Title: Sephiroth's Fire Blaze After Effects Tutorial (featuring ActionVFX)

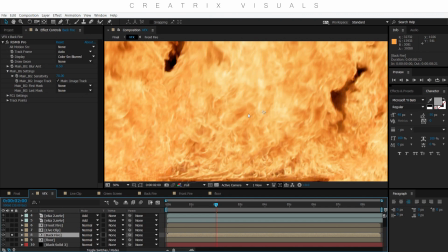It's just a bit slower, but you can pull off the same effect within After Effects, and I think it's called something pixel blur something. But anyway, the important thing is what those effects do. So if I close this off,
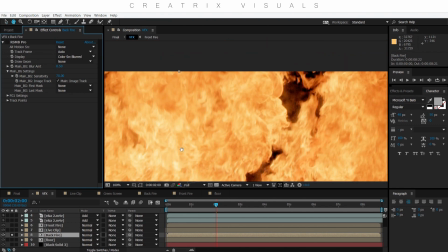you can see that the fire is extremely clear for the speed that it's moving.
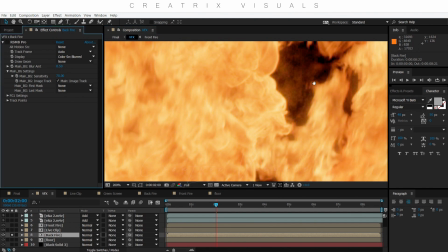So what the motion blur does is it basically calculates the frame before and the frame after,
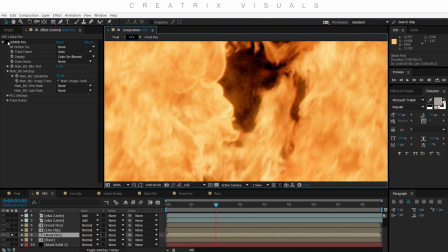and it puts the motion blur that the image would have if you would see it with your eyes,
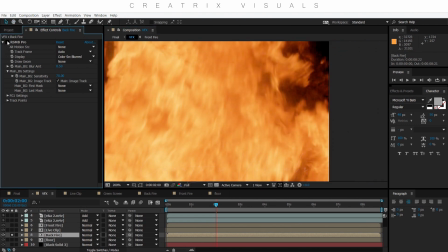basically. So I think it's an essential effect, especially because sometimes we have to pump the
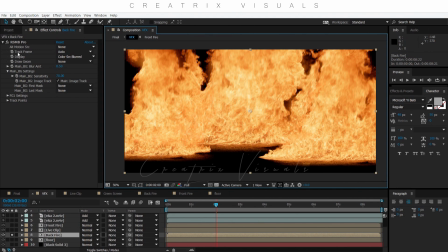shutter speed up to get the right exposure, but with these things, the
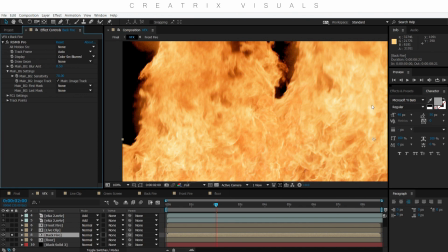Real Motion Blur Pro and the After Effects effect, the name escapes me, you can bring back that motion blur and make the image look more realistic.
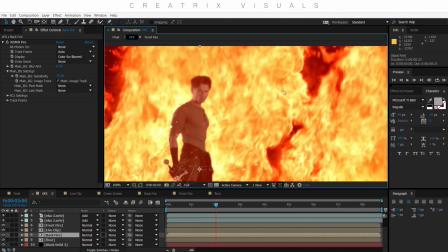So this is the last thing that I did to the fire to really make it not look as if
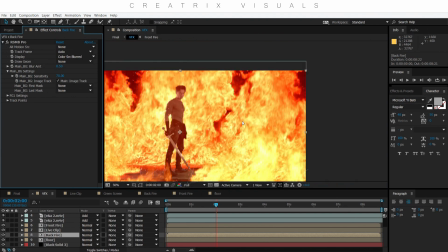it doesn't have any motion blur, because it's moving so fast, right? So that's it, guys.
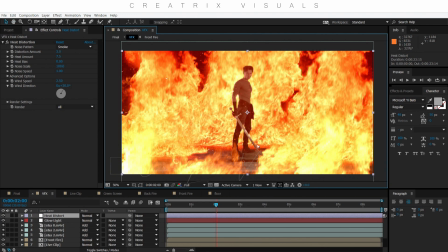This is basically the entire concept and the entire effect and how I pulled this off.
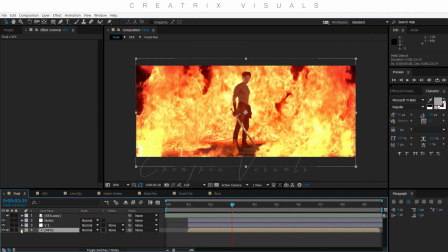So if I go to the final project and I will isolate my VFX clip,
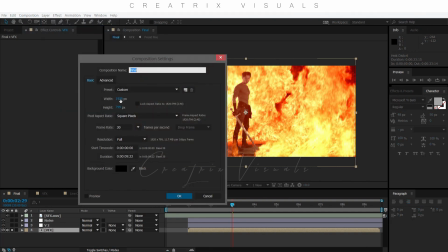I brought the composition back down to the 1080p version,
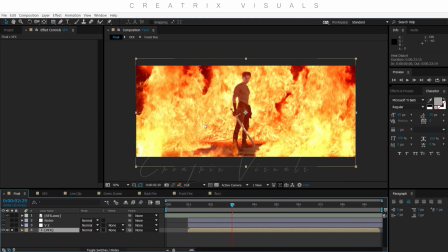and you can see the height is 799 because it's basically where the black bars will be if you render it out, because I do not put black bars on top of actual clips.
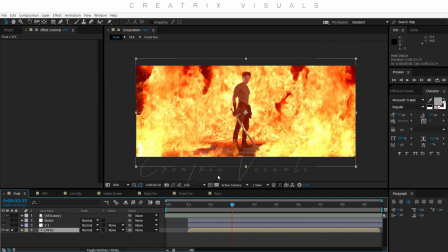I changed the actual resolution of the final product, and I explained this in detail in my color grading tutorial. So, but let's see what I have. I have a small adjustment, just a vignette to make things look more focused, let's say, to the center.
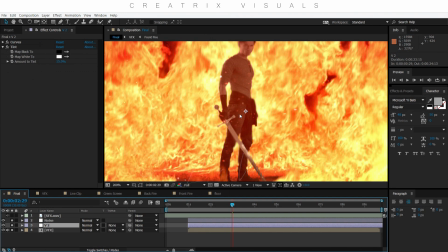And then I have a noise adjustment, which is basically puts in this very refined noise pattern,
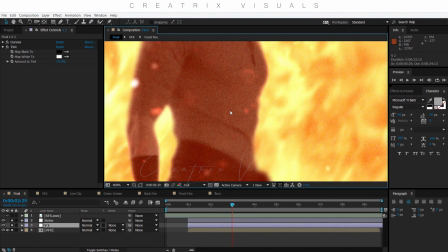which is something that, as we saw, happens with the when you actually record something with any camera.
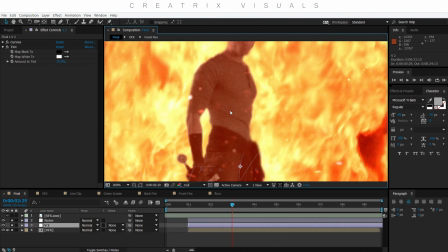But the cool thing is that because you put this noise pattern on top of everything,
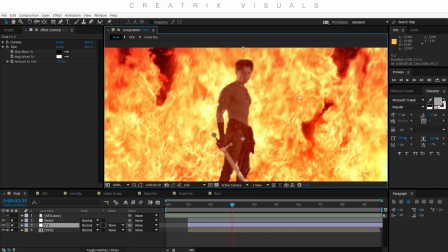it helps sell the fact that everything happens
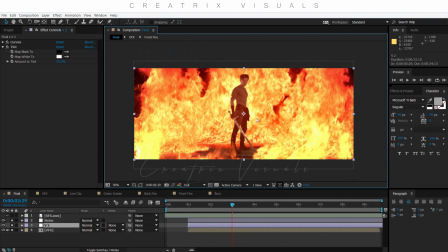at the same time and it's not just layers built on top of each other,
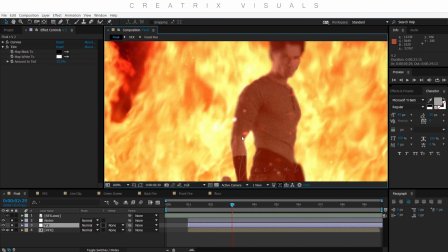which is that's what it is, but we don't want the audience to think that while they watch our movies, right?
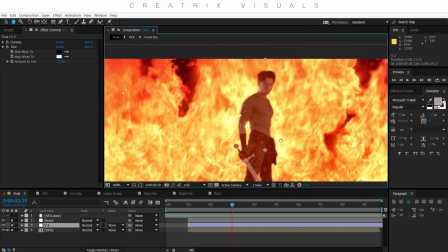So everything is merged very nicely and neatly, and it looks pretty good.
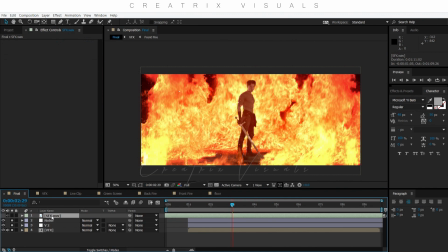And the final thing is, of course, sound effects to bring all of this work to life.
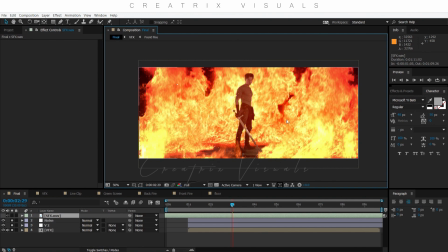Now, like I said at the beginning, this took a lot of time to create, like testing, shooting, compositing, finding the right technique, the right settings, and all that stuff. Now, what I want you guys to take from this
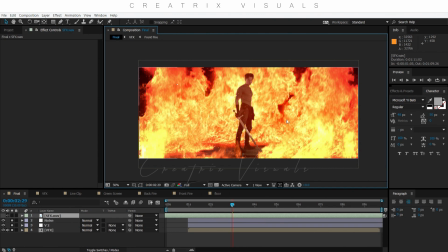is the technique and the composition and how I think about things and how I build things in order to create the effect that I had envisioned or was inspired by something that I saw. In this case, the Final Fantasy scene. Now, when you shoot something,
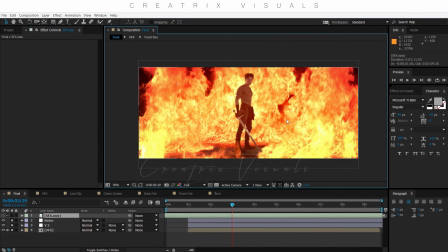do not go to this tutorial and say, I'm gonna put my tint level to 15. That's not gonna work. I want you to understand why I put a tint.
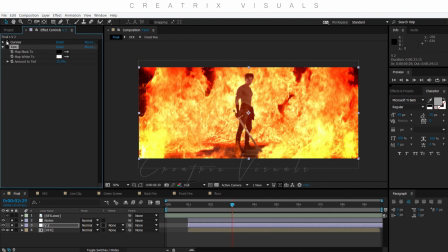So let's see. Because I put the curves adjustment, you can see that the edges became way saturated. So with the tint effect, I removed that saturation and I moved it down so everything looks better visually.